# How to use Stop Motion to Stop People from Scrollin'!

And as you can see here, we have some black bars on the side.
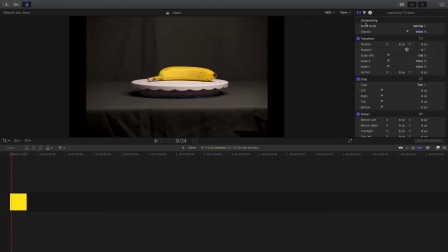506s
So to make sure your footage fills up the whole frame, what you're going to want to do is select all the clips again, come down to spatial conform, and choose fill. Now it fills up the whole screen. And then from here, with all the clips selected, we're going to right click and choose new compound clip, and we'll just hit OK. And now with this compound clip, we can speed it up to make this effect happen faster. So I'm gonna go ×2, and now the clip is 35 seconds long.
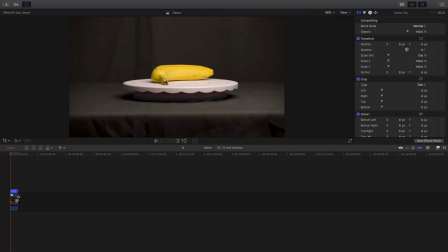542s
So with this, you can just adjust the compound clip if you want it faster, slower, depends on what you're going for. But what I'll do is go back to the actual promo footage I put together,
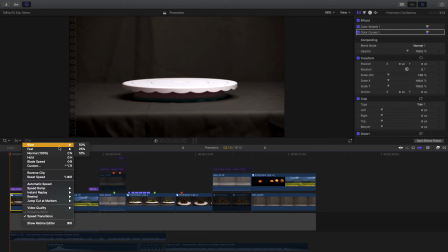553s
and here's that banana clip in the full video edit that I made, and I have it at 800 speed. And this clip is a total of about 2 seconds long. So I play it back here, there it is. So this process remains the same for any stop motion effect you want to put together.
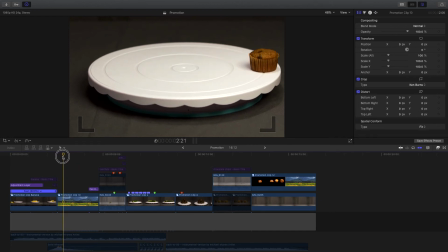570s
For this clip, I went through and added all of the photos that I had of the banana chocolate chip muffins coming onto the top of the Lazy Susan here.
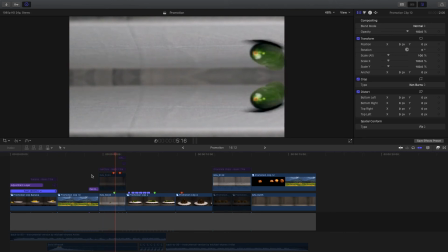578s
And as you can see, I play that back. Now on this clip, you can see there's a little bit of handheld motion on it. What I did was inside this compound clip, on top of an adjustment layer,
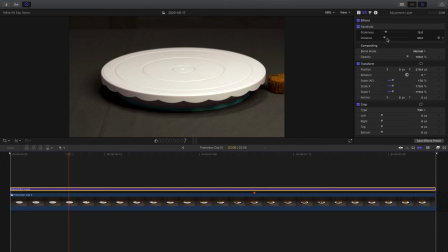590s
I added the handheld effect and just adjusted the shakiness and distance to where I liked it. And then inside here, I have all of those individual clips that created the whole stop motion effect.
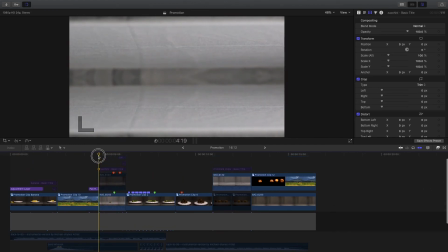603s
Now for this clip, I didn't actually get a stop motion effect of it.
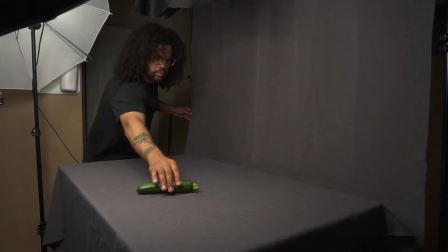607s
I just had the zucchini rolling on the table, and then all I did was flipped at a mirror effect,
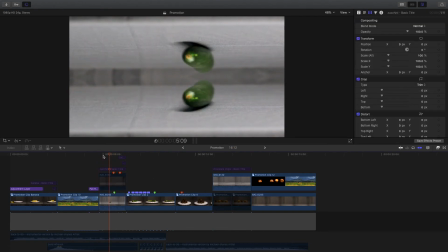613s
so it was mirrored on the top and bottom, and that way it just enhanced it a little bit rather than just having the zucchini rolling from left to right out of the screen.
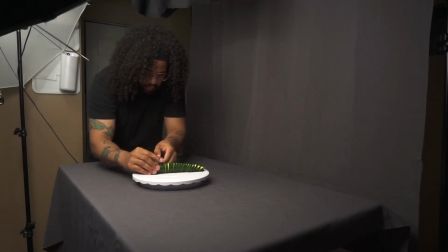623s
And then the zucchini being chopped up, all I did was spin the zucchini around and cut it each time I spun it, and that created this effect here. And if I go inside, you can see all those individual shots that I just brought to 1/10 of a second.
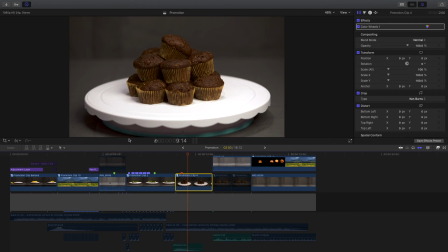642s
All I did on this effect here was add a Ken Burns effect, so as it's playing, it just zooming back into the middle.
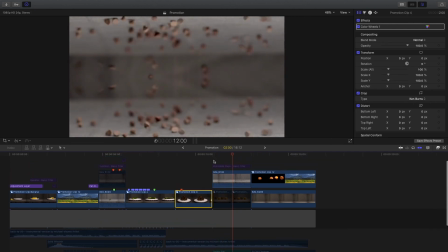649s
And then this, I just had some chocolate chips that I dropped onto the table, and I did the same mirror effect. I couldn't get this as a stop motion, unfortunately, so I just did a video clip, mirrored it here to make it look a little bit more interesting.
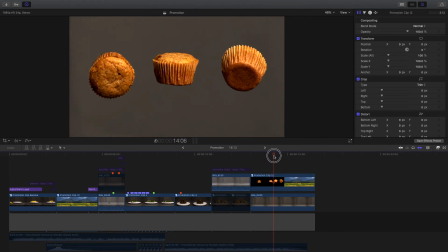664s
And now this was one of the most difficult shots I had to get, because what I had to work with was these shots here.
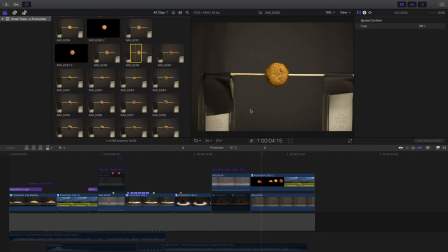673s
So each shot I had 2 glasses on the side, and I had it taped down,
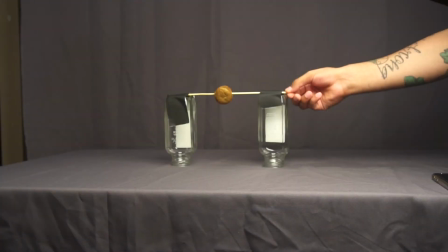678s
and that way I just was holding the other end and rotating this muffin and taking a shot each time I moved the muffin.
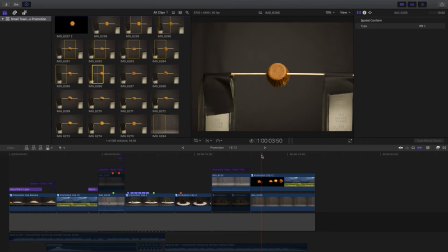686s
But what I had to do was get rid of the sides here, so you don't see that there's a skewer and these cups with the tape and everything.
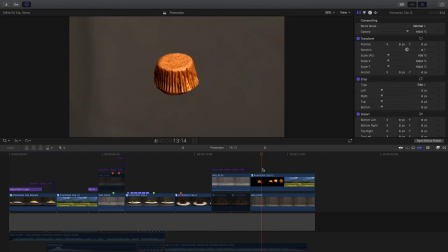693s
So I had to take each one of these individual shots and bring it into Photoshop and mask out all of the skewer in the cups,
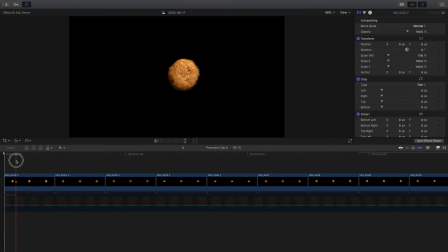702s
and then I had to bring those images back into Final Cut Pro here. And as you can see, it's just dark behind where I masked out the background. And as I play this back, you can see the muffin rotating. So alone it was going slow, so that's why I added a speed up effect to it. So it plays back like this.
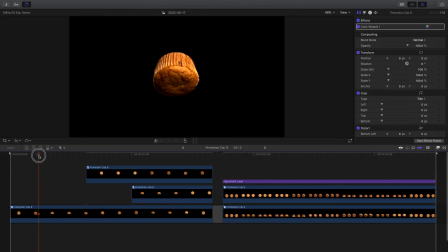721s
And all I did was copy this muffin, and when the beat dropped, I added another muffin to the shot. So this is the same shot, I just reversed it, and I did the same thing on the left side.
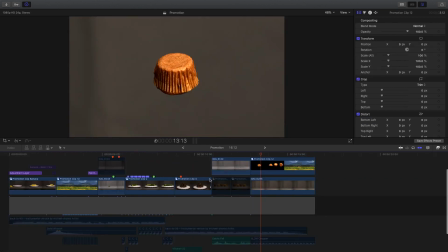733s
So now when it plays back in the edit, it looks like that.
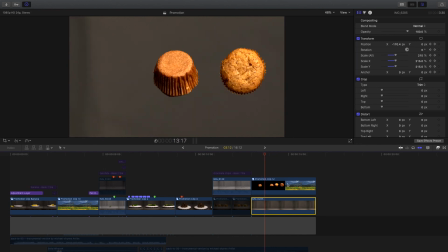740s
And as the background, so you don't see the black area, what I did was have a clean shot. So I just took an image of the backdrop itself.